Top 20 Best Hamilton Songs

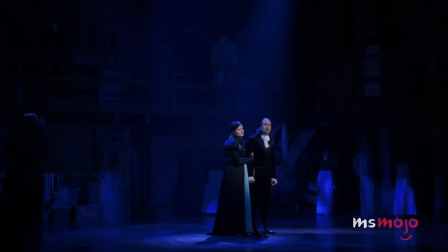4:12 Forgiveness.
Watching Alexander weep softly, mourning all that he has lost, in large part due to his own actions, sends chills down your spine.
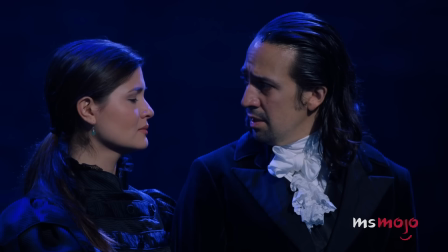4:20 But knowing there might be some hope for the couple keeps us watching to the end.
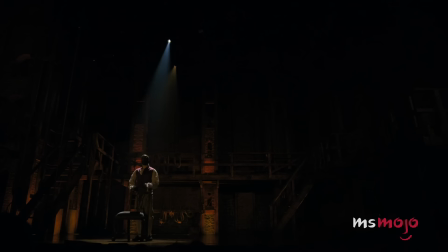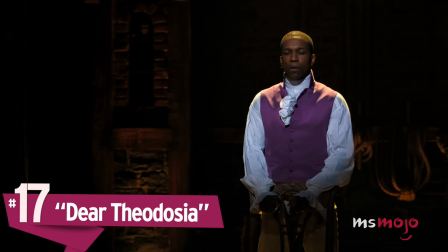4:35 Number 17, Dear Theodosia.
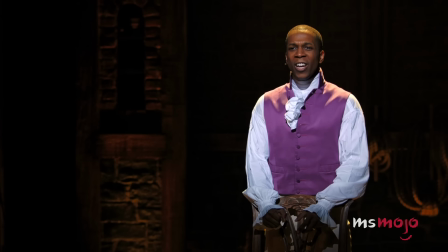4:42 Dear Theodosia, what to say to you?
As Lin-Manuel Miranda calls it, Dear Theodosia is the calm in the storm of the show.
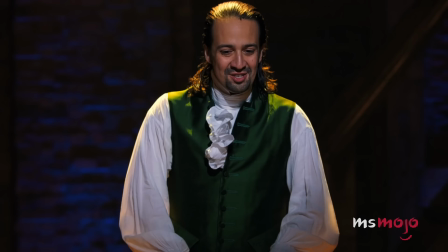4:51 Hamilton and Burr, two orphans, sing this ballad to their respective children, promising to be there for them no matter what and to make the world a better place.
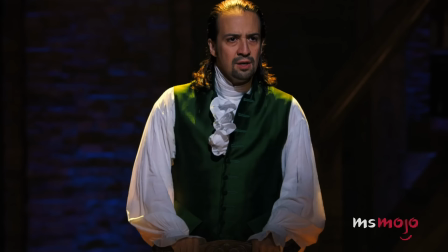5:00 This song beautifully captures the sincerity in both Hamilton and Burr. They are both trying to build a better world for their children.
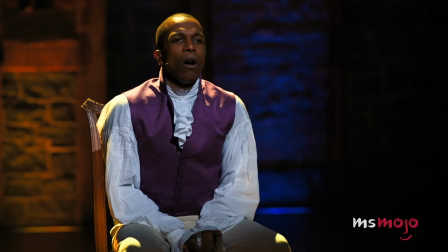5:07 They just have different methods.
I'll do whatever it takes.
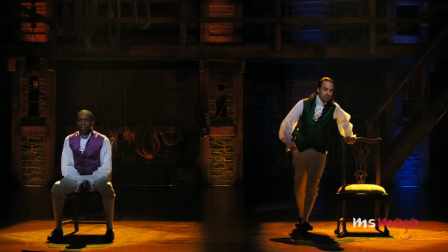5:11 I'll make a million mistakes. I'll make the world safe and sound for you.
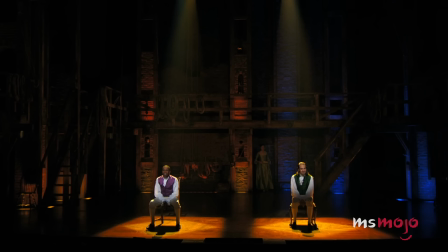5:23 This song becomes heartbreaking in retrospect, knowing Philip's fate, and perfectly sets up Hamilton's depression.
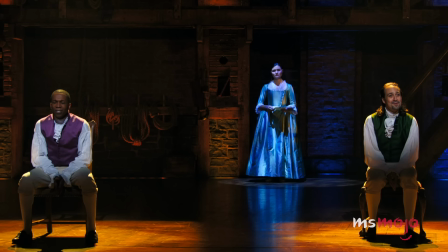5:29 When Philip is born, he becomes Hamilton's soul.
Yeah, you'll go someday,
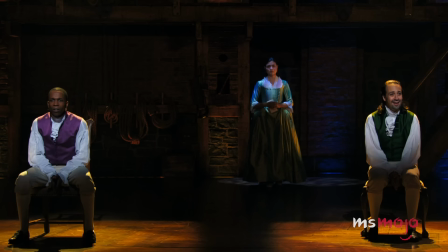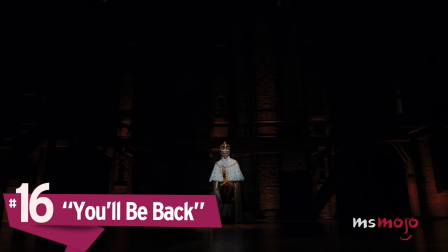5:44 someday.
Number 16, You'll Be Back.
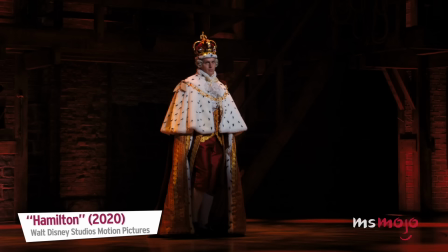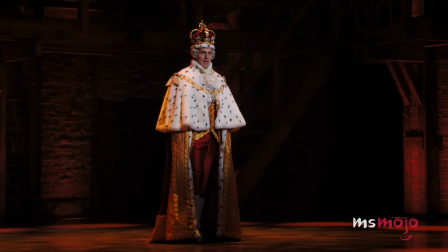5:54 Say, the price of my love's not a price that you're willing to pay.
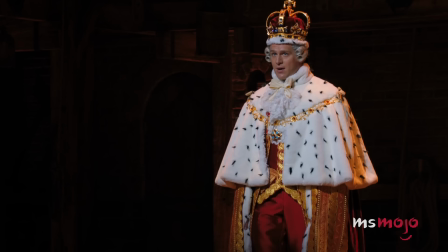6:01 Did somebody say British Invasion? In a musical filled with hip-hop and rap, King George III's songs serve as a fun little break a la Beatles,
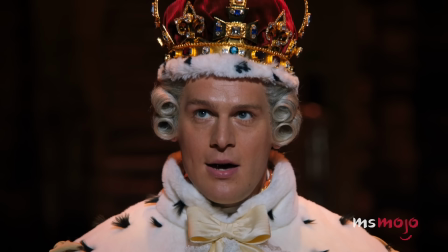6:10 which is an ingenious way of separating the feel of the revolutionaries and the empire they're trying to break away from.
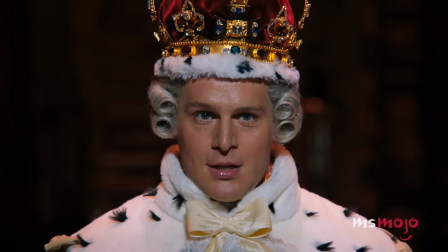6:17 You'll be back, soon you'll see. You remember you belong to me.
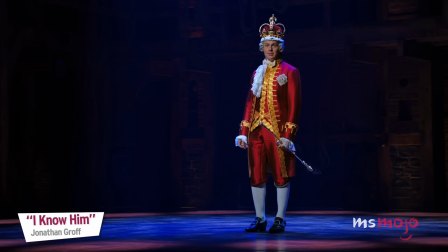6:24 While George's two reprises, What Comes Next and I Know Him, are both awesome, wow,
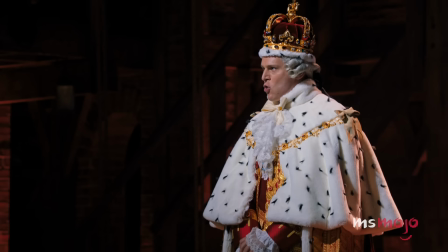6:31 as well, it's hard to top the original for how much it delights and surprises the audience with a fun change of pace.
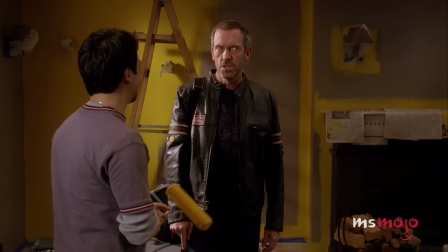6:37 Fun fact, Miranda said that the idea for the name came from a conversation with Hugh Laurie when he said he had an idea for a breakup letter from King George to the colonies.
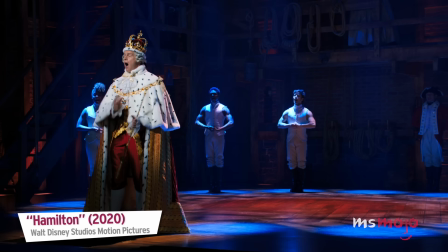6:46 Laurie's response was, "You'll be back."
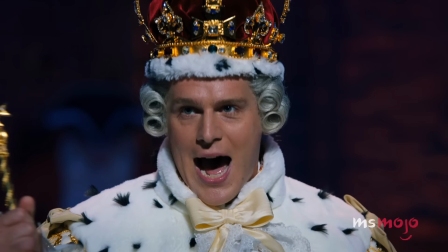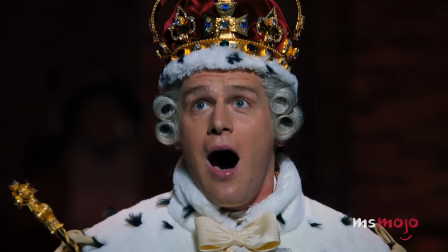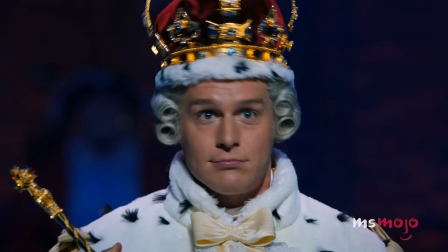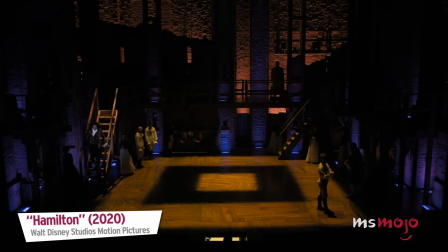7:06 Number 15, The Election of 1800.
The Election of 1800.
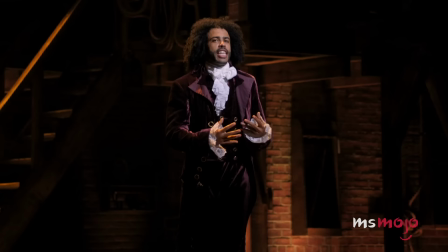7:14 Can we get back to politics? Please. Yo.
Marking the culmination of the political careers of both Burr and Hamilton, this song is fun,
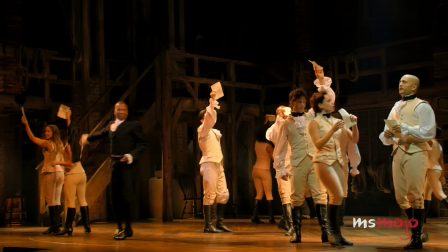7:22 educational, and incredibly important for both characters. Beyond the story implications, this song also contains critical commentary on the state of politics,
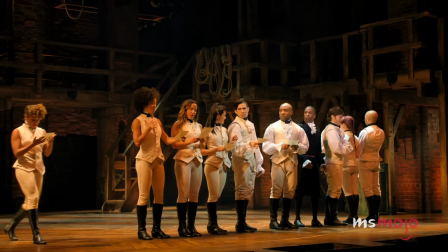7:31 as we hear citizens debate which candidate seems more fun to have a beer with, rather than which has better policy or leadership abilities.
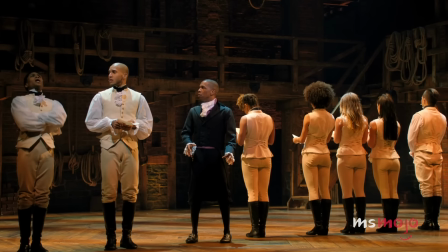7:38 He seems approachable. Like you could grab a beer with him.
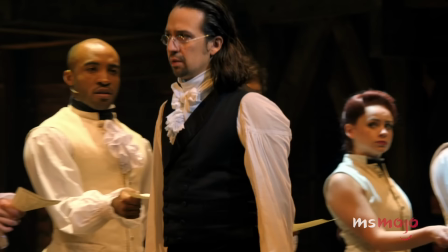7:42 Dear Mr. Hamilton, your fellow federalists would like to know how you'll be voting.
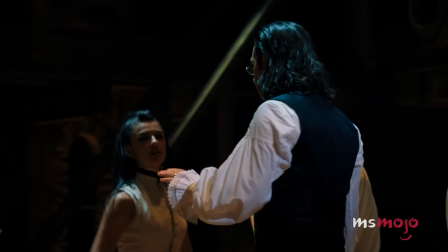7:48 Their opposing ideals come to a head here, even if they won't physically duel it out until a bit later.
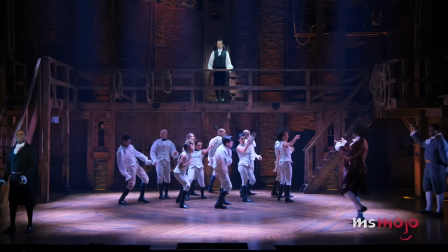7:53 Except now, they've swapped approaches.
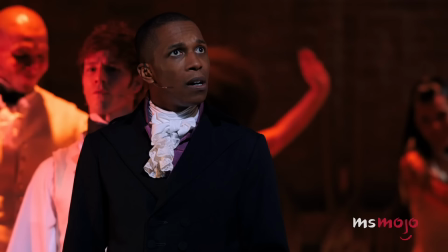7:56 Burr is almost reckless in reaching his goal, while Hamilton is the one keeping his thoughts to himself, almost unreadable.
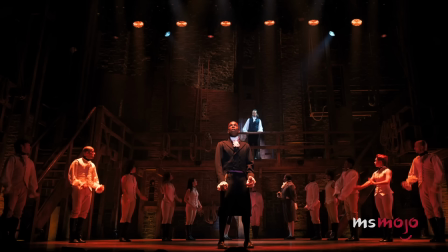8:03 When all is said and all is done, Jefferson has beliefs, Burr has none.
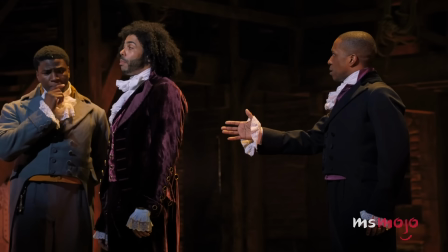8:08 Finally, Hamilton makes the decision that he'd rather have someone with disagreeable principles than no principles at all,
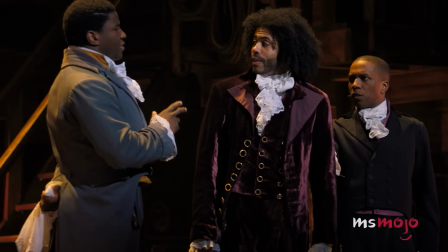8:14 opting to endorse Jefferson and sealing his fate with Burr.
Ooh, you know what?
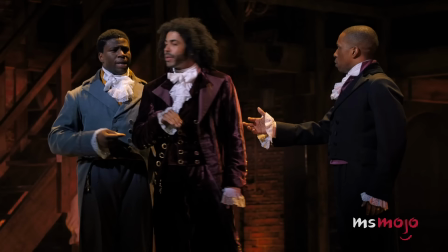8:20 We can change that. You know why? Why?
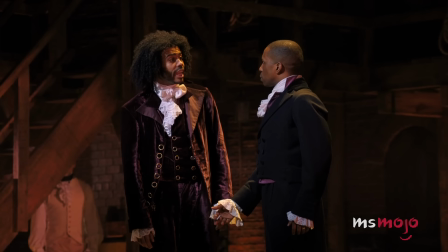8:22 Because I'm the president. Burr, when you see Hamilton, thank him for the endorsement.
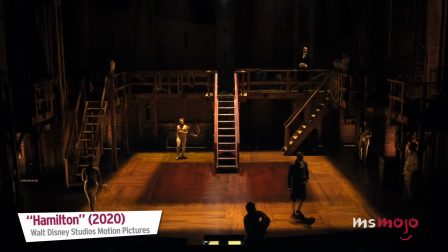8:31 Number 14, What Did I Miss?
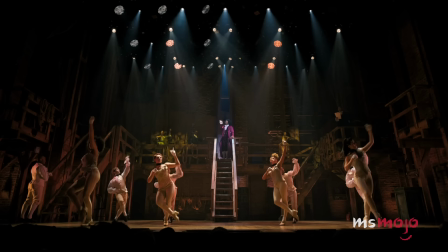8:39 Thomas Jefferson's introduction to the stage and the start of Act Two is a great time.
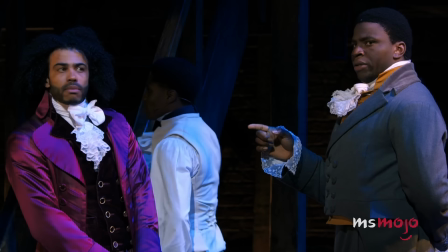8:50 The walking bass line in the background helps guide us on a fun journey to discover where exactly Jefferson was during this whole revolution.
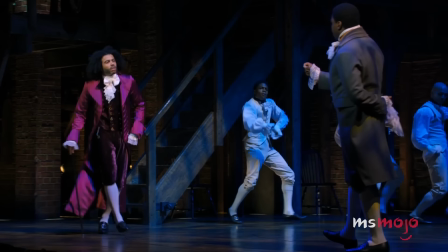8:57 David Diggs, the original actor, did a phenomenal job giving Jefferson a magnetic and electrifying personality,
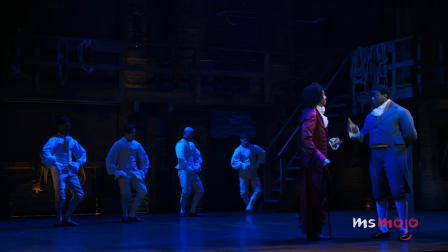9:04 making him someone you could not take your eyes off of.
I've been fighting for the South alone.
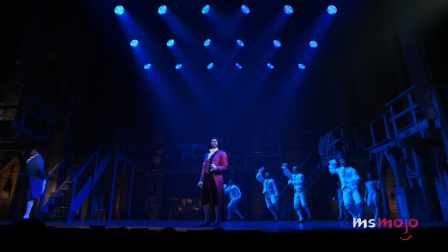9:10 Where have you been? France, the West. We have to win.
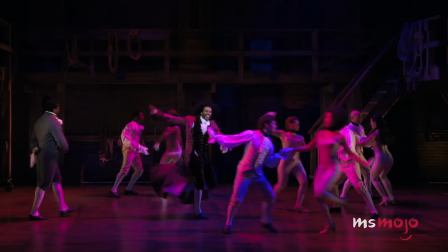9:15 What did I miss?
As introductions to characters go, this might just be the best in the whole damn musical.
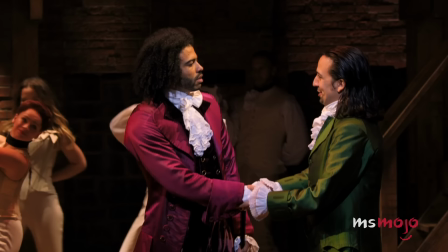9:22 And it briefly sets up initial tensions between Hamilton and Jefferson, as Hamilton cuts into his song, forcing his own melody in.
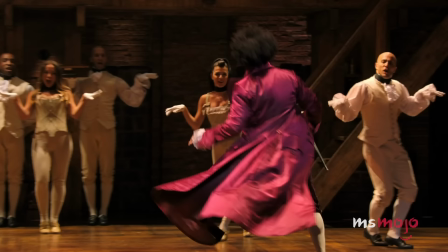9:30 Welcome home, Mr. Jefferson, indeed. Mr. Jefferson, welcome home, sir.
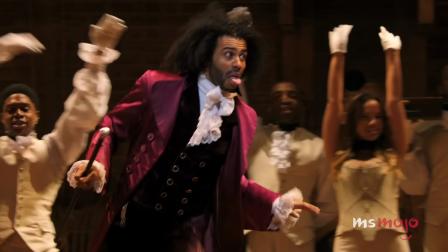9:36 You've been all prepared for so
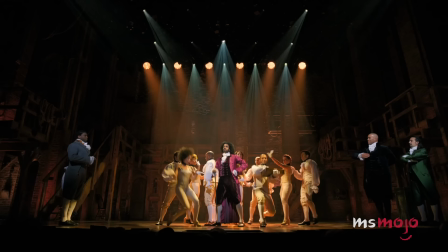9:43 long. So what did I miss?
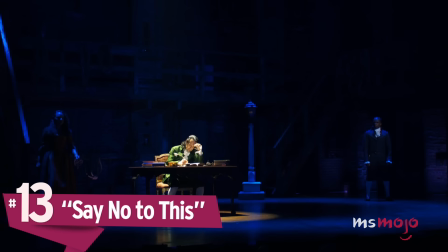9:50 Number 13, Say No to This.
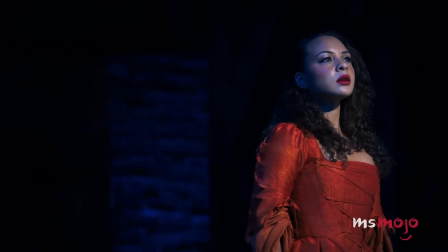9:56 There's nothing like summer in the city. Hamilton, why?
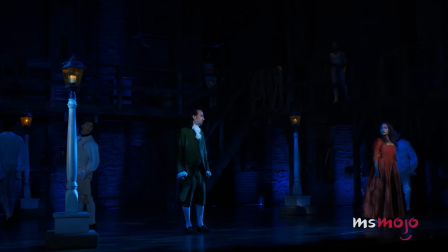10:01 With an entire chorus screaming at him to say no, you'd think he'd listen. When the irresistible Mariah Reynolds catches Hamilton alone,
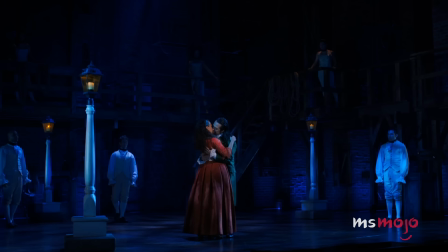10:09 he enters into a torrid affair that will destroy his political career, and obviously his personal relationships.
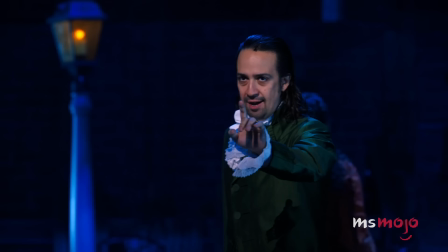10:15 No, no, say no to this. I wish I could say that was the last time.
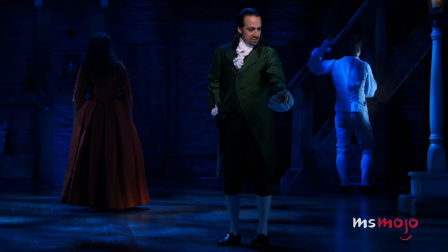10:22 I said that last time, it became a pastime.
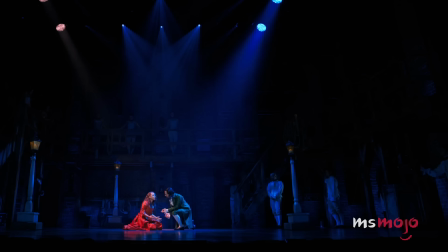10:25 This song has a seductive and sinister vibe as we're drawn along with Hamilton into the sex and intrigue of the Reynolds.
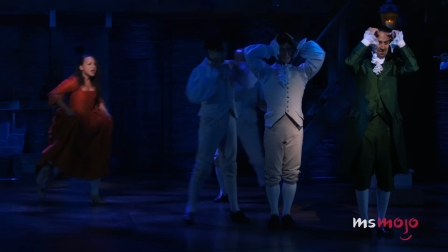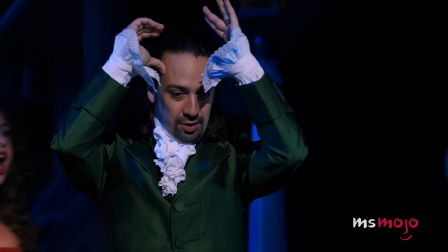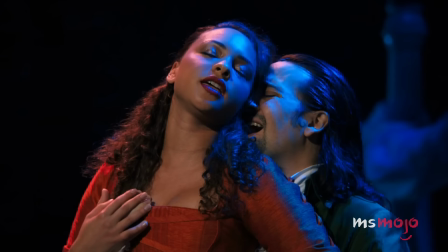10:43 Apart from being a powerfully important song, it's also just so groovy and catchy.
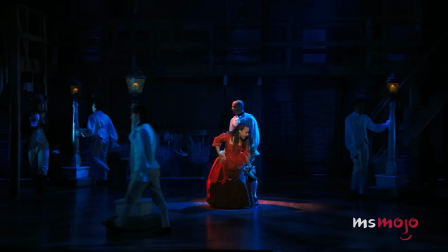10:48 How could you listen to this and not shout Say No to This along with Hamilton?
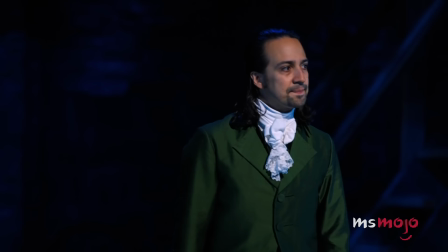10:53 I don't say no to this, there is nowhere I can go.
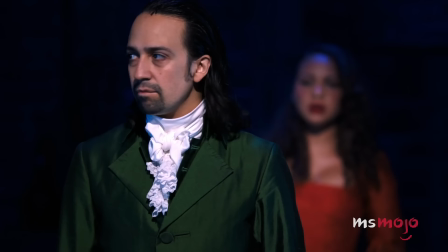11:00 So?
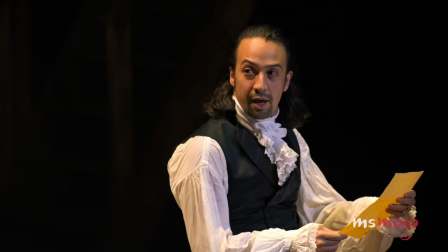11:05 Nobody needs to know.
Number 12, One Last Time.
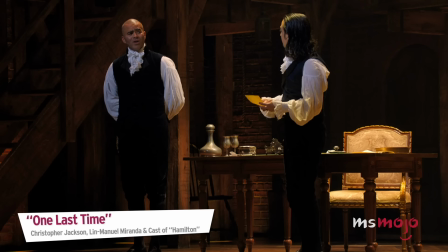11:10 I'm stepping down, I'm not running for president. I'm sorry, what? One last time.
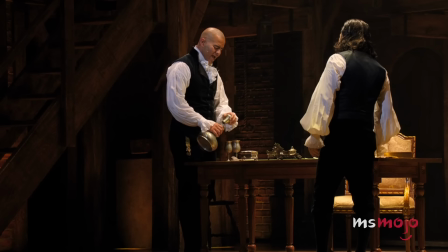11:19 Relax, have a drink with me.
Washington's emotional farewell is a powerful ode to America's first president.
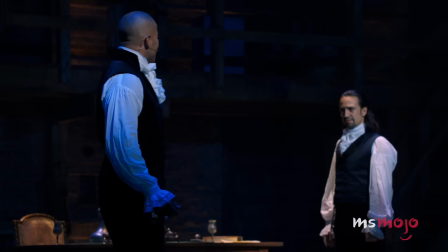11:25 George Washington's decision to step down was important, as it set up the idea in American history that there should be a peaceful transition of power.
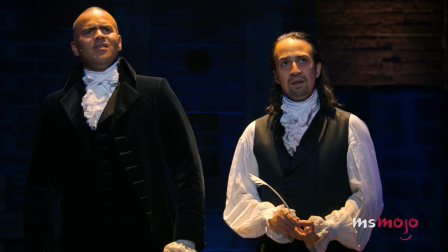11:34 The humility and confidence of the figure to step down begins a precedent that all future presidents would follow, with varying degrees of grace.
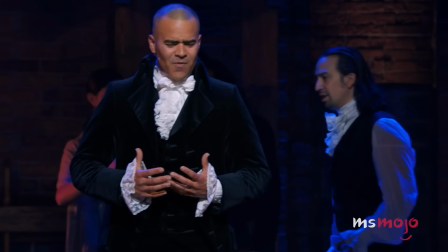11:42 It's masterfully performed, and Washington and Hamilton read over the farewell address together, its lyrics pulled from the historical text.
In the midst of my fellow citizens, the benign influence of good laws under a free government,
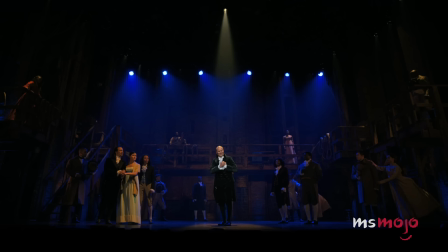11:58 the ever favorite object of my heart.
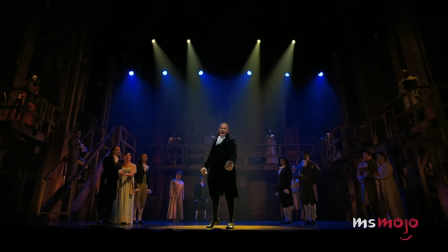12:01 One Last Time moves the audience and forces them to consider a world with just, fair leaders who try to do the right thing and recognize when they didn't.
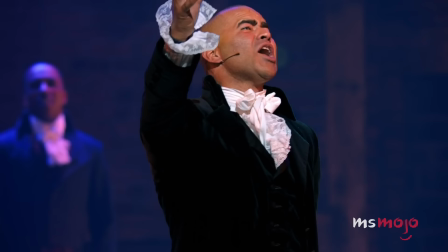12:09 A recognition of their humanity.
Say goodbye one last
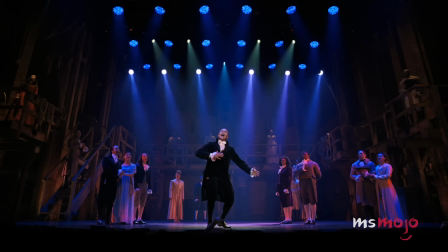12:18 time.